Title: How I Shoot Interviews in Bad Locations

As corporate filmmakers, we're rarely handed the perfect location. More often, we walk into an office that actually looks like this.
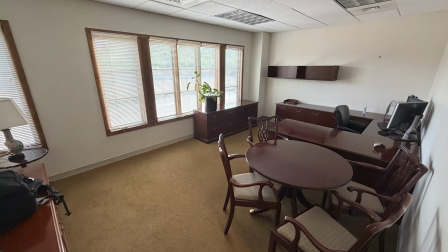Plain white walls, fluorescent ceiling lights, generic office furniture. Nothing about it feels cinematic, but our clients still are expecting us to make this space look as good as possible.
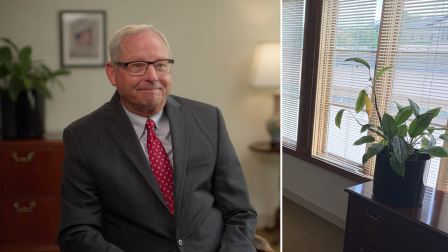So how do you walk into a room like this and leave with an interview that feels polished, intentional, and professional? Well, today I'll show you exactly how I approach this specific location, and more importantly, the thought process behind every decision. Let's dive right in. When I travel to a new location for a corporate film shoot, I typically don't have any information. It's a complete mystery as far as the location. Sometimes, on occasion, I get a few pictures of some of the rooms. In this case, I got nothing. I just walked through the door, completely blind as far as what I was going to get into. But I knew I was in trouble the moment I walked in and the client told me, hey, I have an empty office that would be perfect for you to set up for the interviews.
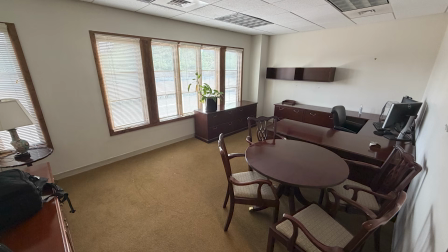And that's what I walked into. Now, some people may see this as a blank canvas and like, yep, great, I can dress it.
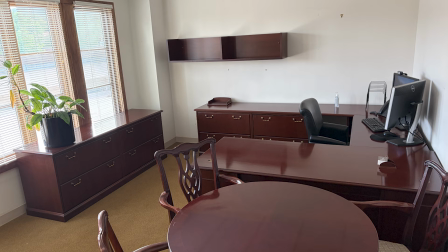But this is tough.
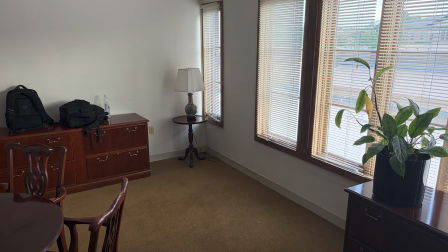And today it's one of those videos where it's not about, hey, look how great this interview turned out because of this amazing location. This is about the reality of shooting in this environment and finding a way to still produce high quality content.
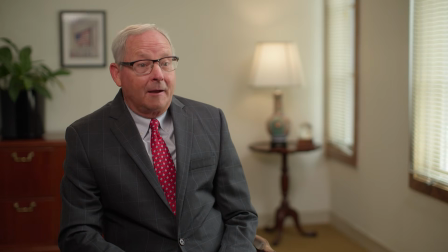And I'm not going to sit here and tell you that this interview turned out amazing, that it's going to go on my reel. But at the end of the day, we have to create something that our clients are happy with, that they're proud of, that looks very professional and intentional. And so how do you do that in this particular environment? So when I first walk in, there's a lot of things that goes into my mind as far as like, man, how am I going to get out of this situation? How do I turn this into something that works? And we know that shooting towards a corner
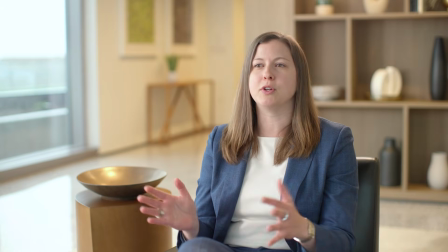is ideal because that's one easy way to create depth.
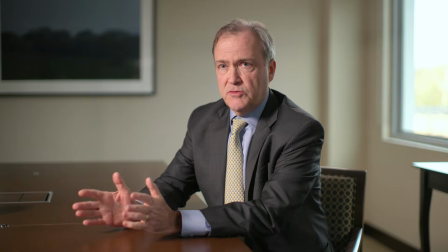Like if I shoot towards a flat wall,
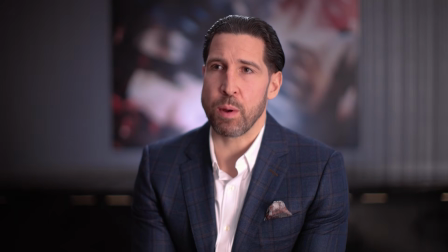then everything is going to be flat. But if I shoot towards a corner, then I have a little bit of depth that I can play with.
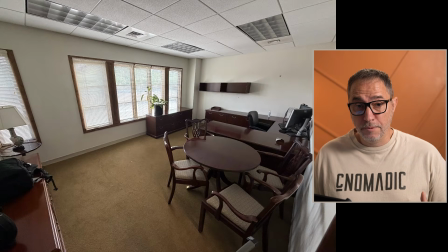And so I already know I'm going to shoot into a corner somehow. It's just figuring out which corner. And really, I'm very limited because I can either shoot towards this corner or I can shoot towards that corner. And that's basically it because I'm not going to move this desk. I don't want to show the desk.
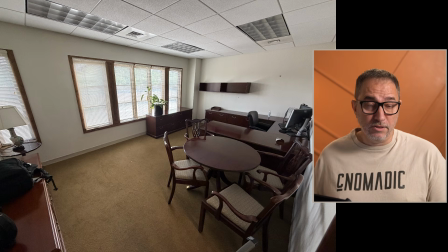And then the door is on the other corner of this particular wall.
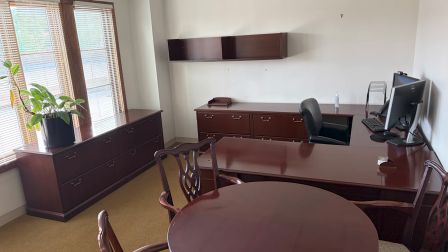So those are really my only two options. For me, at least, it makes no sense to start building lighting equipment if I don't know the strategy of how I want to light my subject. And I don't know that until I figure out this shot. And so that's the main thing. So I'm going to spend a lot of time in a room like this with my camera and the monitor to figure out where my shot is.
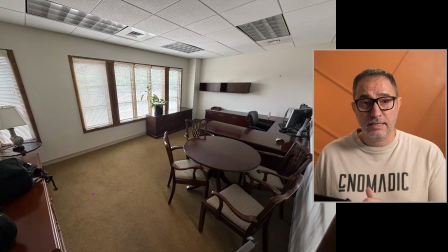The other thing that I look at when we have windows like this is I need to understand where the sun is and where the sun is going to go. Because it will really impact my ability to control lighting in this room
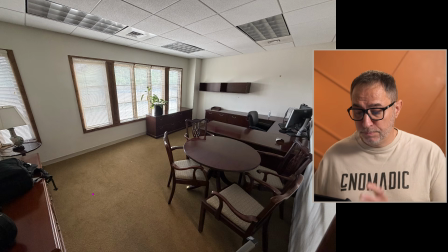if the sun is shining right through a window. So in this particular case, the sun was actually somewhere here and was shining this way, but it was going that way. So as the day was going to go by, then the sun would kind of be hidden by the building itself.
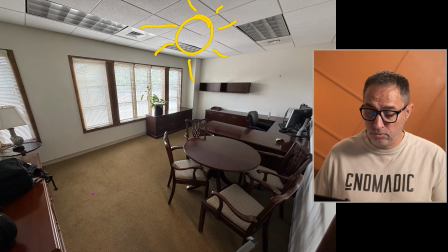So I didn't have to worry about the sun going this way and then shining through all those windows,
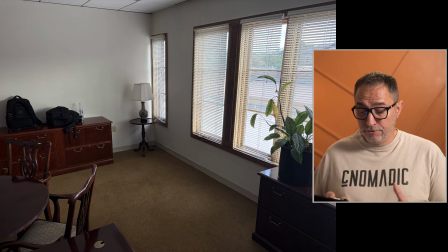which that's a big advantage. My first instinct is this, it's that corner. And I felt that I could actually use the window. I can actually, by showing the window, I can create something that's a little bit more interesting than just this white wall, because I don't want to show the white wall. There's nothing there.
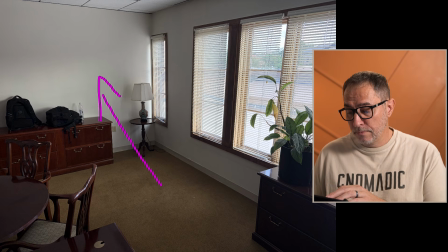But I think I can use those windows and create something that's okay. Now, again, luckily, the weather outside, I don't know if you can see it, but it's completely cloudy. And there's not a lot of variation in the intensity of the light outside.
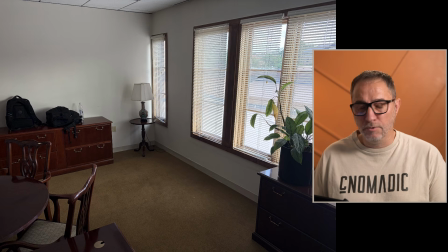So the sun is going to stay, the intensity of the sun is going to stay the way it is, roughly, right? It's still going to change a little bit, but nothing drastic that I need to worry about. So that was the plus. The other thing that those windows do, which again ties my options a little bit,
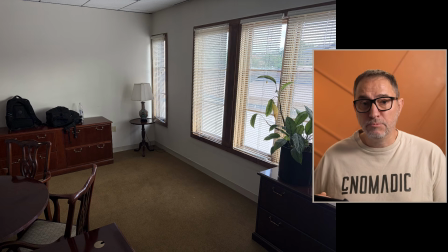especially because I'm showing the window, it kind of forces me, and I know some people have sent me comments that they're not a big fan of motivated lighting, meaning you can see the window, therefore we understand that the light is coming this way. The light should come from that side because the window is on this side. To me, motivated lighting is a great way to make things look natural. I'm not saying that you should always use motivated lighting. But in this case, if I'm showing the window, it would be very difficult technically with the equipment that I have to create the fill side on the window side. I would have to put a lot of neg next to the person to eliminate the levels coming from the window, and then add an artificial light on this side to create the key side. To me, it makes no sense. I am fighting the natural light for no reason.
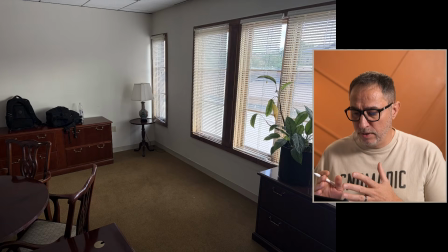And so for me, when I'm thinking about this angle and showing those window, it kind of ties me to the notion of this person is going to sit somewhere here and is going to look this way with the camera pointing this way,
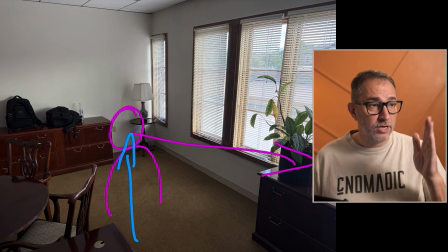because now they're looking in this corner, the windows are here,
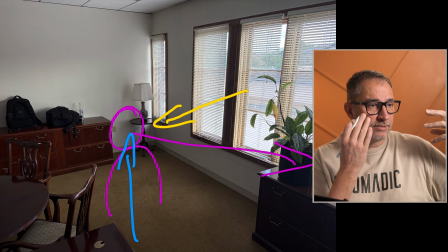light is coming here, and I've got my contrast, my fill side on this side that's facing the camera. And so all of that is kind of tied into the decision of putting the camera where I put it. And then the room is telling me this is how the person needs to sit. Because everything is so white, because everything is so flat as far as flooded with the light, I had to make decisions on how do I create something. And so the first thing was, can I play with warmer colors?
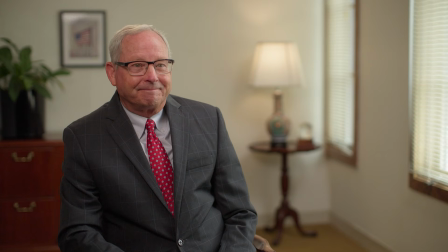Can I change the lighting color temperature to create something a little warmer? Because that may give me a little look that's not as flat as pure white walls everywhere. And so I knew I was going to play with that. And then in order to kind of gain some control, and I always shoot with some level of ND on my camera. If you've heard any of my videos in the past, you know that I always add some ND filters.
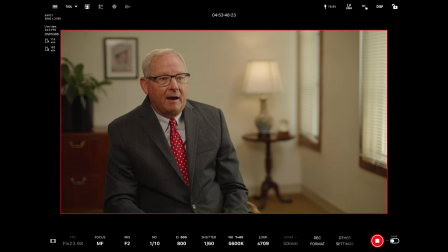But so I start cranking my ND filter in camera to lower all the levels in the room. Because the less level I have, then the more control I get by adding my own light source.
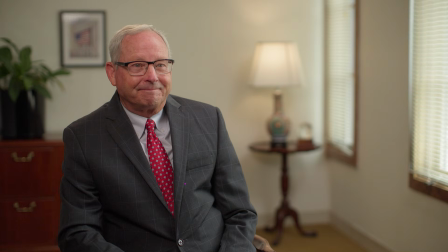It also helps me amplify the practical, because now that little aperture light bulb, which is not very bright even at 100% intensity, now looks brighter because everything else in the room becomes lower, right? The whole room becomes darker, so that little light bulb becomes a lot brighter and it has more of an effect.
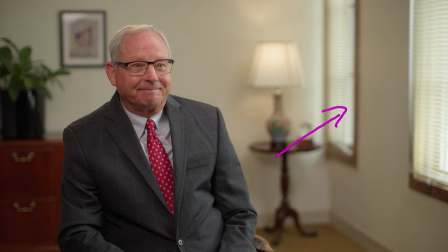We close the blinds a little bit. You can see here, it gives us a little bit of a texture versus pure white. And so that's nice, I think, or it helped. And then it helped control the levels a little bit on top of ND filters.
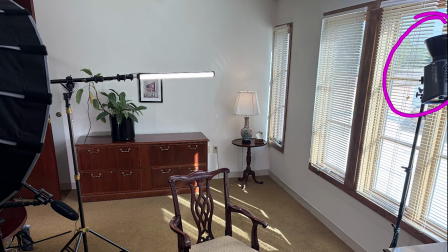This is the Amaran 360C. I'm pointing it straight at the ceiling and I'm letting the ceiling bounce the light back into the room. It gives you now the control to be able to adjust the levels the way you want. If I didn't have the ND, I'm just prisoner of the natural light coming in, and that's just what the levels are.